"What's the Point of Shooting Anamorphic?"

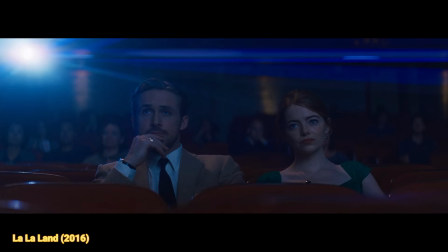(0:00)
An anamorphic image just looks like a movie to me. The flares, the wide frame, the dreamy oval bokeh that makes everything feel expensive.
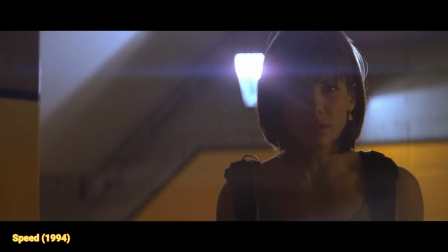(0:06)
I love it. And it's basically a format that was popularized because studios needed to compete with television.
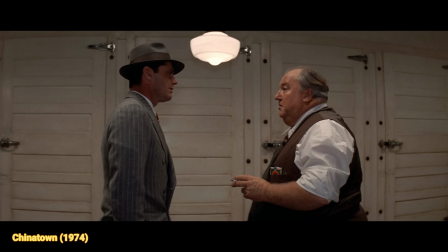(0:12)
So we're gonna hit a bit of that history,
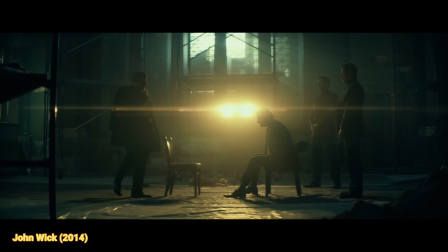(0:14)
but mostly we're gonna be looking at what the squeeze actually does to your image and why true anamorphic gives you something a crop on your 16:9 frame just can't. And stick around to the end, there's something I wanna tell you about that will get you to finally finish your short film and pitch a feature to people who've actually made them.
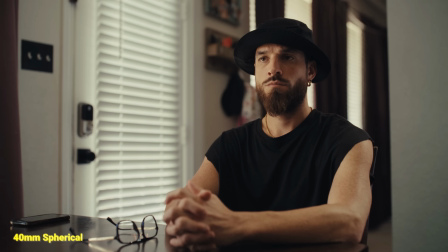(0:33)
Here's a basic shot on a spherical lens, which spherical is what most things are shot on. Nothing different happening, the world looks like the world. Now here's that same setup on anamorphic.
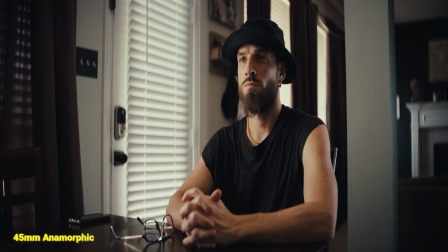(0:43)
It's stretched vertically with the lens cramming in a wide image to fill my sensor, so we need to unsqueeze this in post.
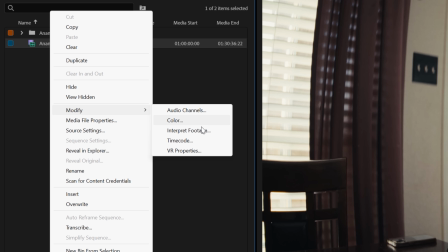(0:50)
In Premiere, I'll just right click, go to Modify, Interpret Footage, then under Pixel Aspect Ratio,
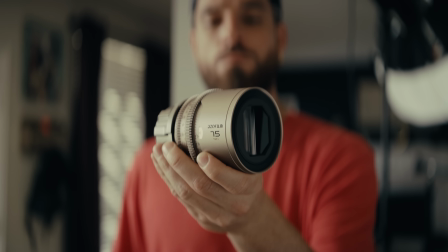(0:56)
I'll select Conform to 1.5 since I'm using these DZO Arcana anamorphic lenses, which are a 1.5 times squeeze.
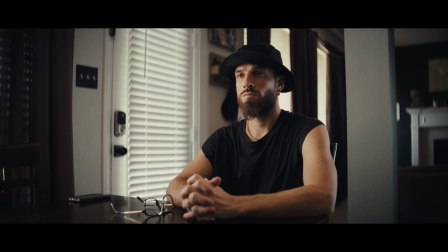(1:03)
Now with the image stretched out, we have this wide cinematic frame that just feels like a movie.
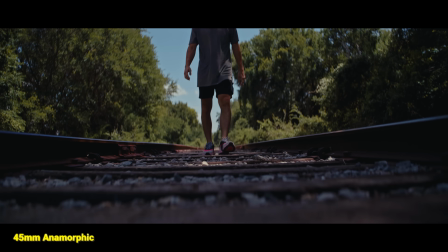(1:08)
And that's the magic of an anamorphic lens for me. The character it brings, the way it makes you feel like it's another world.
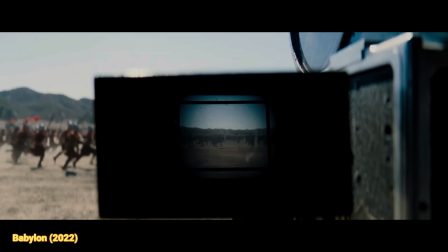(1:15)
For me personally, I want my lens to make my image feel like I'm looking through some magic orb to another dimension, not a window to my backyard.
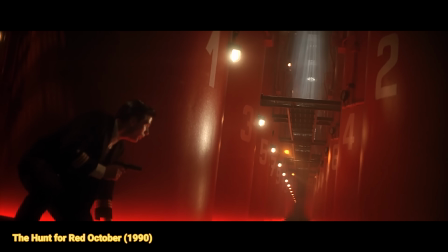(1:23)
Of course, not all the time, it does depend on what I'm making, but when it comes to narrative work, that's usually the case for me personally.
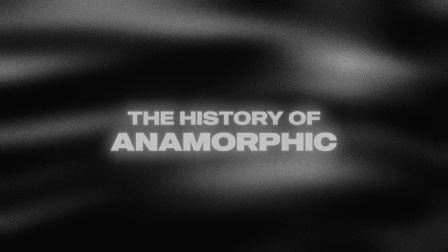(1:30)
But what's giving it that feeling? Anamorphic didn't come to film because somebody wanted sexy flares.
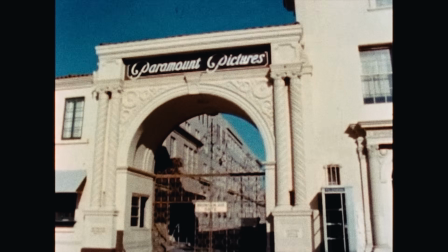(1:37)
In the 1950s, TV was killing theaters and studios needed a bigger, wider image without inventing a whole new film format.
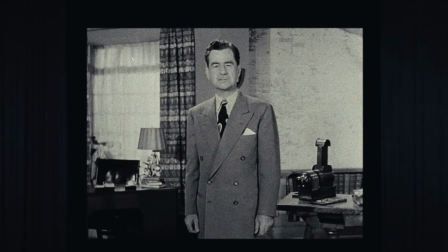(1:45) This is Cinerama.
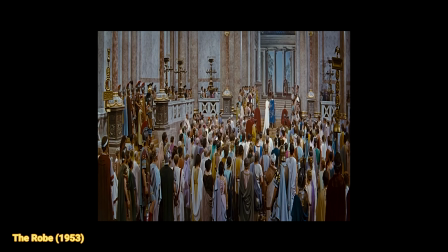(1:47)
So they used this lens trick to squeeze a super wide picture onto the same 35mm frame, then unsqueezed it in the theater with another specialized lens.
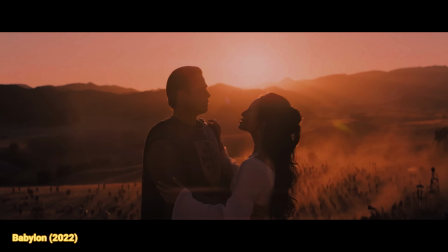(1:55)
All the flares, bokeh, and distortion we're obsessed with now are just side effects of that hack.
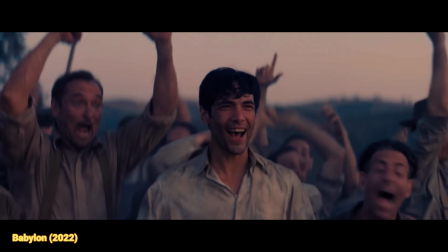(2:01) We got it.
Well, let's look at the tasty treats anamorphic is giving my image. And of course, not all anamorphics are the same.
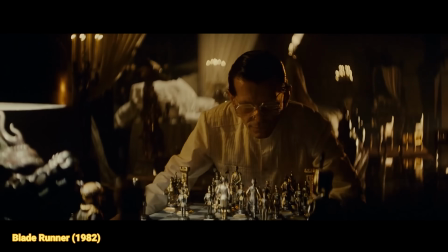(2:10)
Some have more character, some have less, imperfections or not, warping or not, flares or barely.
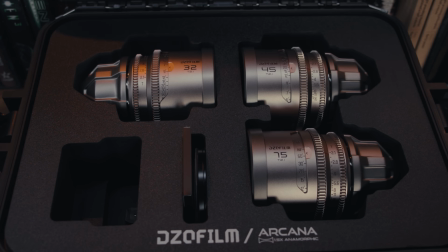(2:16)
And we're looking at just one specific set today, which again, these are the DZO Arcana lenses. DZO sent these and are our partner today, but as always, I don't say anything I don't 100% stand behind, and I was very excited to partner with them on this because I love these lenses a lot.
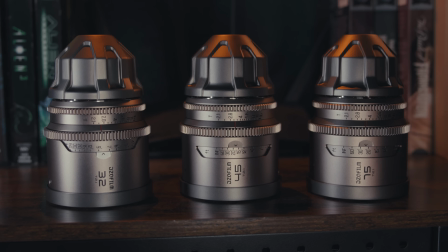(2:32)
I have the 32, 45, and 75mm lenses, and like I said before, these are 1.5 squeeze anamorphic lenses,
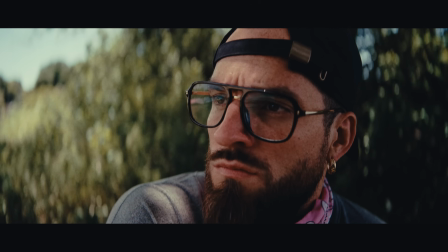(2:41)
but they have a 1.33 elliptical aperture design, which gives the effect of a 2 times anamorphic lens,
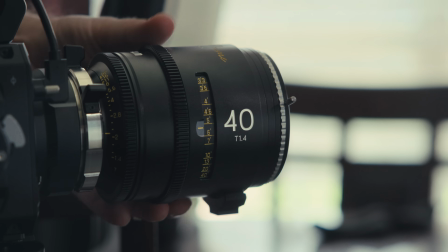(2:48)
mostly in the bokeh. And I'm going to be putting them up against my DZO spherical cinema lenses so we can see those differences clearly. The first and most obvious thing anamorphic is giving you is that deliciously wide frame.
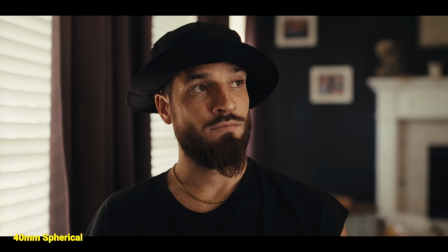(3:02)
And yes, you can take a spherical shot and crop, giving you the same composition, but none of the character.
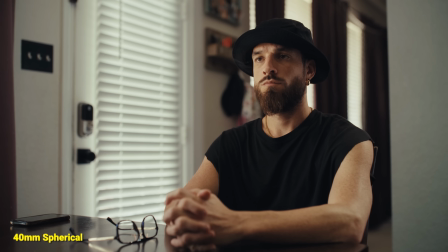(3:08)
For instance, here's the shot with my spherical 40mm lens, filmed in 16:9, then cropped to 2.35.
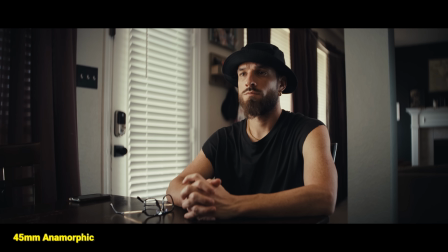(3:15)
And here's that same shot with my 45mm anamorphic lens.
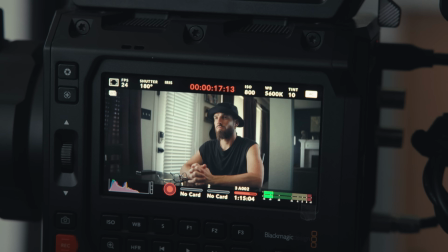(3:19)
These Arcana lenses, again, are that 1.5 squeeze, so I'm shooting open gate on my Pixis 12K,
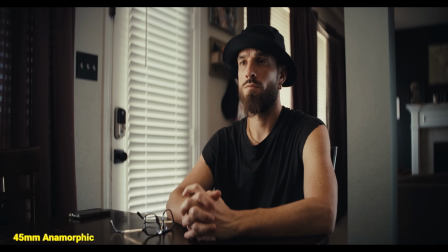(3:25)
which is basically a 3.2 sensor, just a hair wider. So when we de-squeeze, that gives us a frame of around 2.29 to 1.
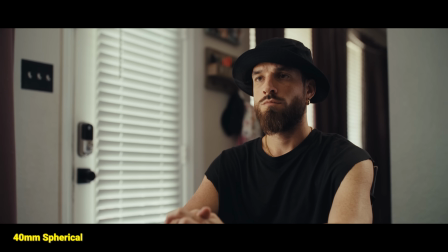(3:33)
So I'll adjust my spherical crop to match, and we can see the difference in these lenses from character alone. The most obvious and immediate difference between these two is the extra real estate I'm getting on the sides here.
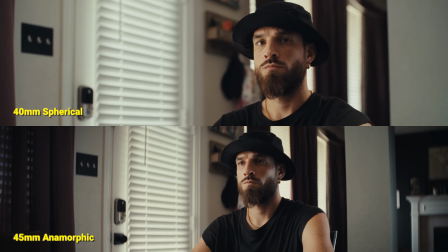(3:44)
So while my spherical lens is 5mm wider on the vertical,
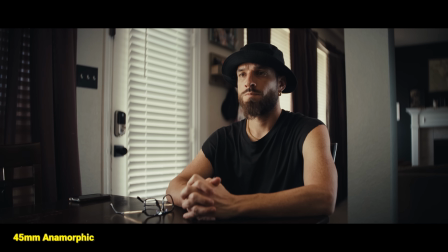(3:48)
the 45mm anamorphic lens is around a 30mm equivalent on the horizontal field of view with the 1.5 squeeze on it.
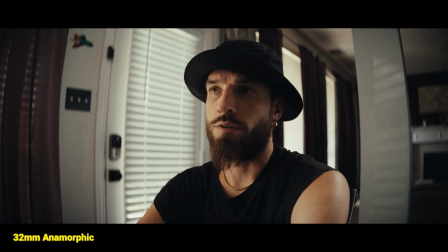(3:55)
So I can move in and get the same framing while feeling the world around him a lot more.
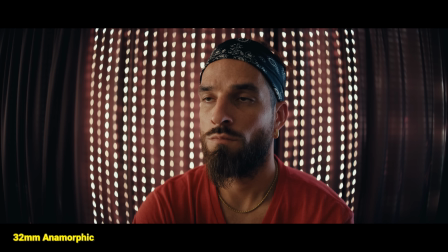(4:00)
And interestingly, if we look at another shot like this one here, I have the 32mm Arcana anamorphic and the 21mm spherical.